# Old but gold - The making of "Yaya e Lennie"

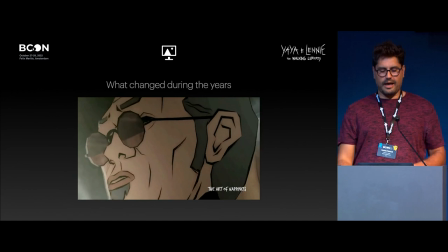30:42 Everybody is seated down, you have for the most part,
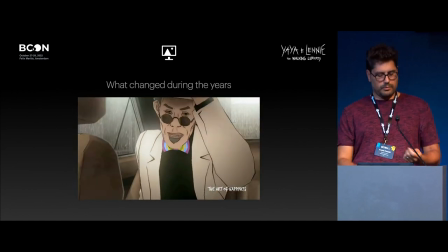30:50 the same shots inside this taxi. There was a 3D taxi where we painted over, but the characters are 2D, and aside from the background,
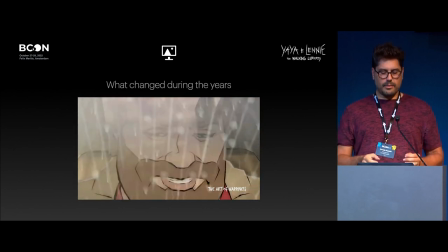30:58 the moving background that is 3D, and some elements like the steering wheel, it's all 2D.
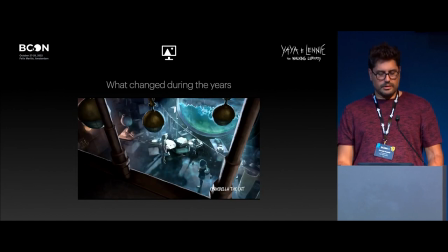31:04 Then we moved on to Cinderella the Cat, where everything you see here
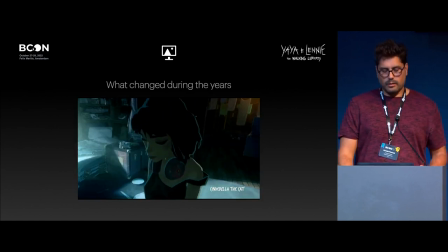31:09 is a 3D model that was exported in layers and then painted over.
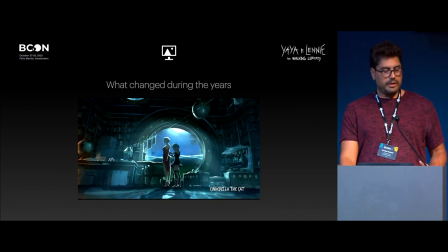31:15 This is a really big change from the look of the previous film. I think everybody can see it.
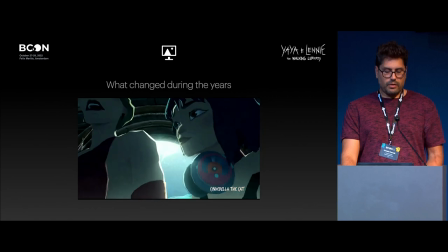31:22 But the big change for us was that now we had 3D characters.
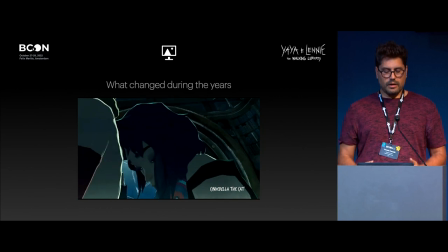31:27 We had to make them interact with real things. We cannot use hand-drawn anymore.
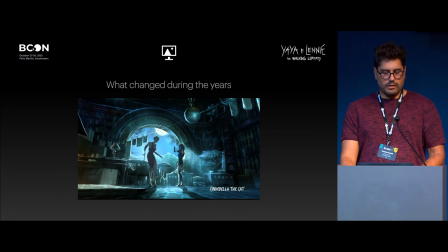31:33 So they had to be moved inside a 3D space.
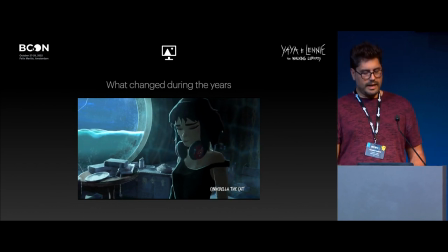31:37 And that was the main use we had for our 3D backgrounds. You can see here all the characters have this rim light on them.
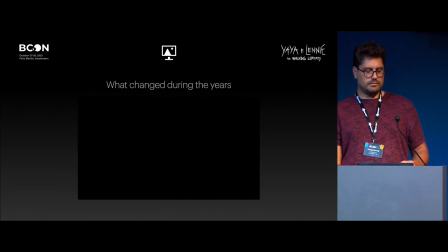31:50 That's not 3D generated.
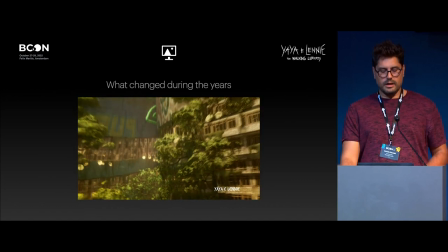31:55 It is used with a process of compositing that gives it a more of a 2D look.
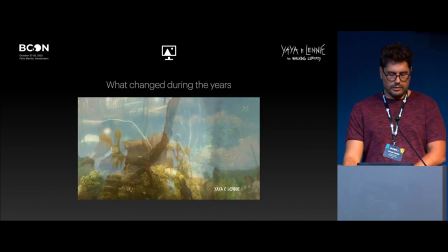32:01 Here in Yaya and Lennie, you can see everything is 3D, but with our heavy compositing and
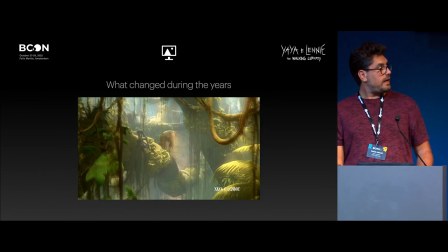32:09 post-processing, everything still has this 2D look about it.
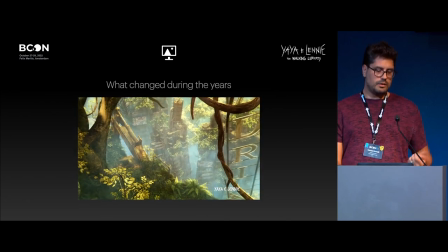32:14 All the rim lights you see here are used with the same technique from Cinderella the Cat, so that we can keep that
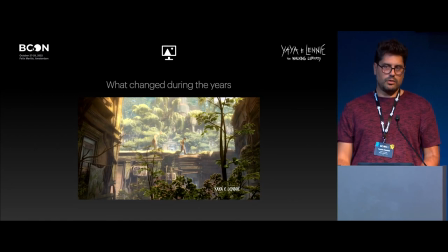32:23 the same feeling, even though now it's everything in 3D.
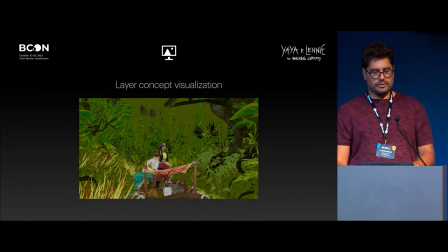32:29 Okay. Just to make you understand, I made this little
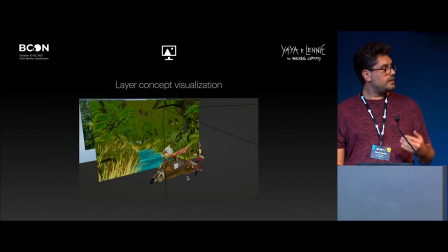32:38 video that makes pretty clear it is just a visualization.
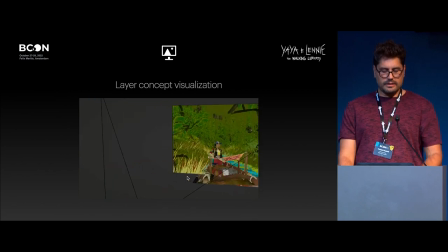32:42 It's not actually stacked like this, but you can see the characters are on two separate layers,
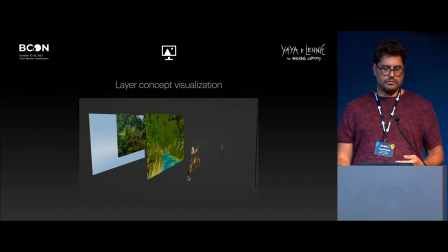32:47 and the background is generally divided into even more layers,
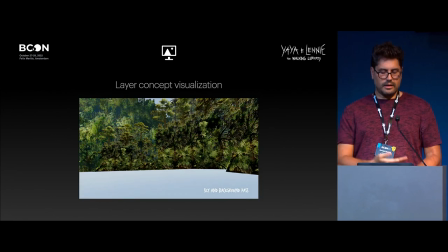32:52 just so that you can, in post-processing, then layer them one on top of each other and have
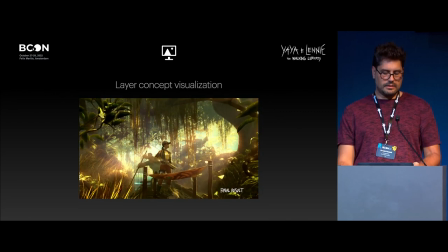32:59 with using various passes, this final result that you see here.
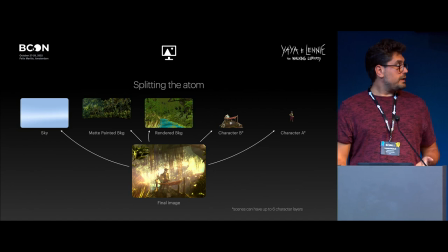33:05 So, our way of doing this is like splitting the atom. So you have to take the final frame and understand that that final frame is the result of combining many of these layers.
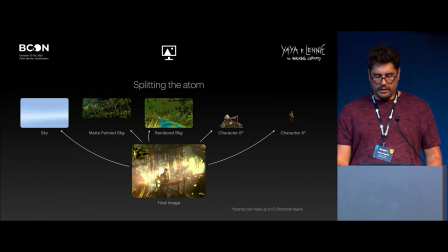33:21 This is just another visualization of what you've seen before. But it is important to understand that I had to prepare a system that took into account that we had to export everything separated like this,
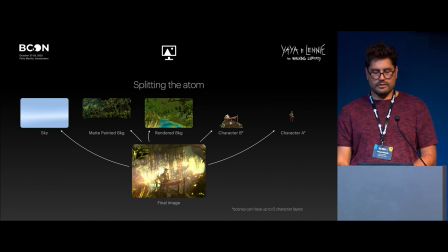33:35 and it should not hamper the animator's work while we try to make all this system. And we didn't have a fixed amount of characters on screen. We had to create this system having to take into consideration even more than two characters,
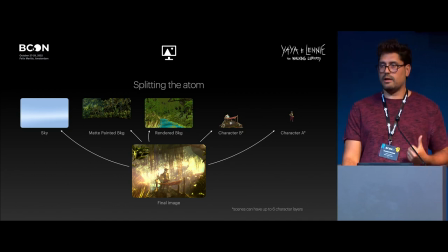33:53 because, as I said before, the director lied to me. There were not just two people in the jungle. So I made this system that takes up to six characters.
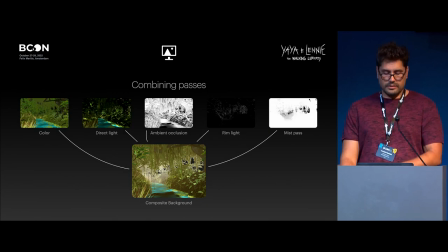34:03 And every single one of these layers, for example, I took here the background layer, is split up in different render render passes that are then used inside a compositor. So there's a color pass, there's a direct light pass, there's the ambient occlusion,
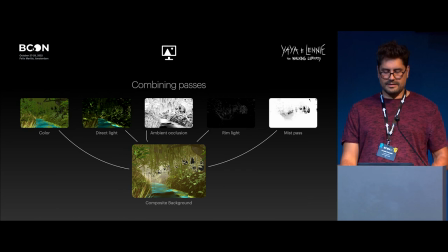34:21 this our faked 2D rim light, and a mist pass. There is basically, all the lighting we had done is just in the direct light pass, as you can see.